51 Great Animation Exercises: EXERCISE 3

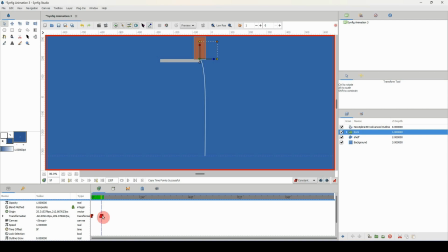And I'm not worried about what I'm animating on ones or twos here. I'm just going to move down my timeline and just put the keyframes in any random position because we can always go back and move them. It's not the best way to animate, but it's the most fun way to animate. Okay. So what we want to do here is to have the
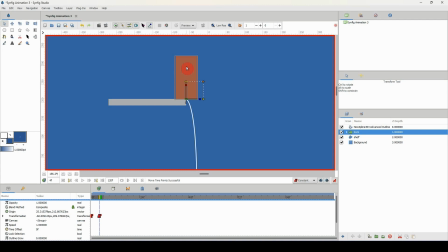brick sort of eases out or eases in I keep on interchanging the two so it eases out slowly before it begins to fall the most important part here is that it hits the ground with an impact because we know that we have
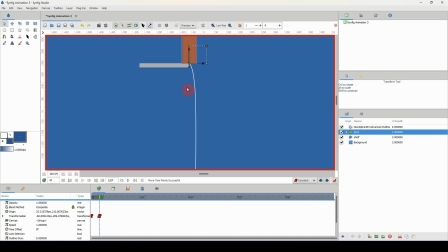to take into consideration how heavy is this object and we know that a brick is relatively heavy so it will hit the ground very hard so we need to pay special attention to that. So let me go ahead and start here. So I'm just going to, for my second keyframe here, I'm just going to rotate the cube slightly there like so.
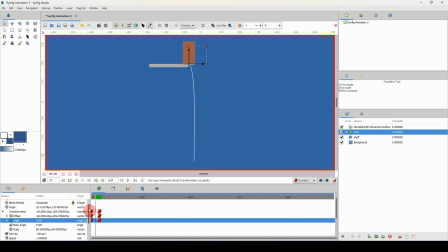And we can always go back and forth to see what that looks like. And that is looking okay so far. I'm just going to move down my timeline a bit here and rotate a bit more just slightly.
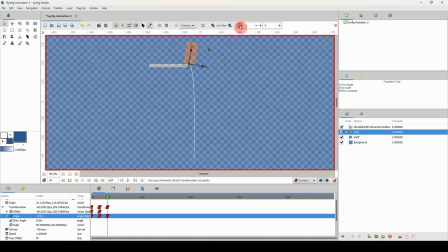We can also turn on our onion skin here um to see where we are
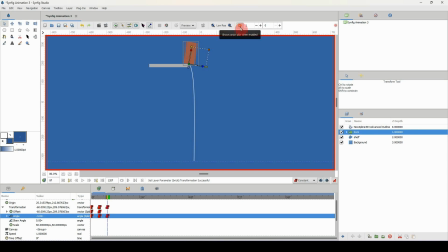you know now this onion tool still needs some refinement but it can help us somewhat so let me go back and forth and see what that looks
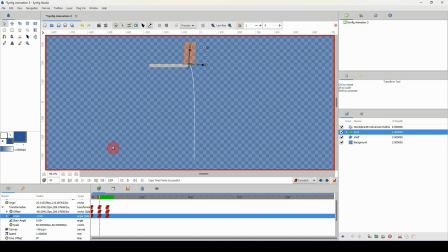like okay all right so that is looking okay let me turn
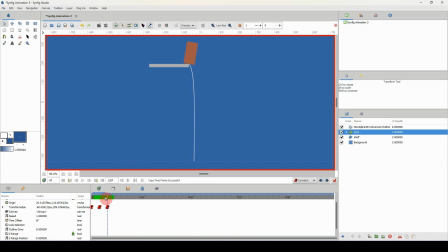off onion skin it's not much help here so i just do this by eye okay so as you can see it's slowly easing out into that movement and right here i'm going to have it rotate even more and begin to move like so so let's take a look at that
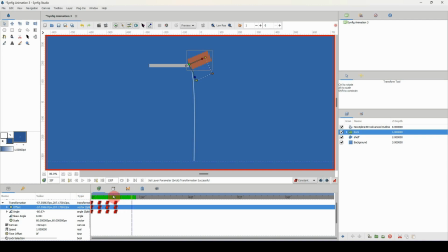okay so that is looking fine alright so once it begins to fall there right it's heavy so it should be coming down here and I'm going to just I'm not going to rotate it this way because I
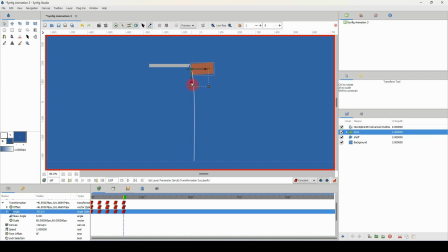don't want it to actually rotate around too much I want it to hit the ground on this side although that's just a I guess a stylistic choice you could choose to rotate your your arm brick alright so it's looking like it's moving rather slow
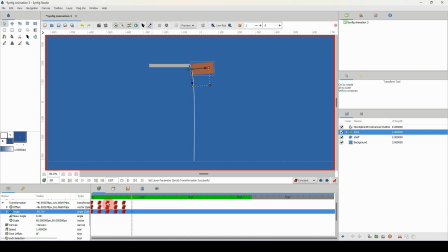there let me pre-render this yeah so when it gets to there it's sort of moving very slow so BAM BAM so I'm just gonna to come back to this frame here and move this down a bit like so then come here
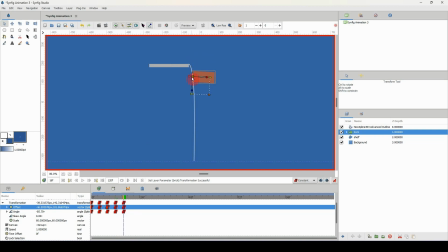and then move it down even further so it moves faster like that all right I'm liking that and I'm just going to move down and move this down move down move this down I'm going
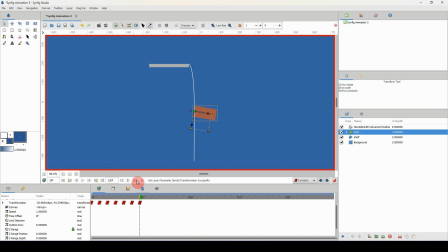to go back and alter the rotation here because remember i don't want it to rotate too much here maybe slightly let me come back here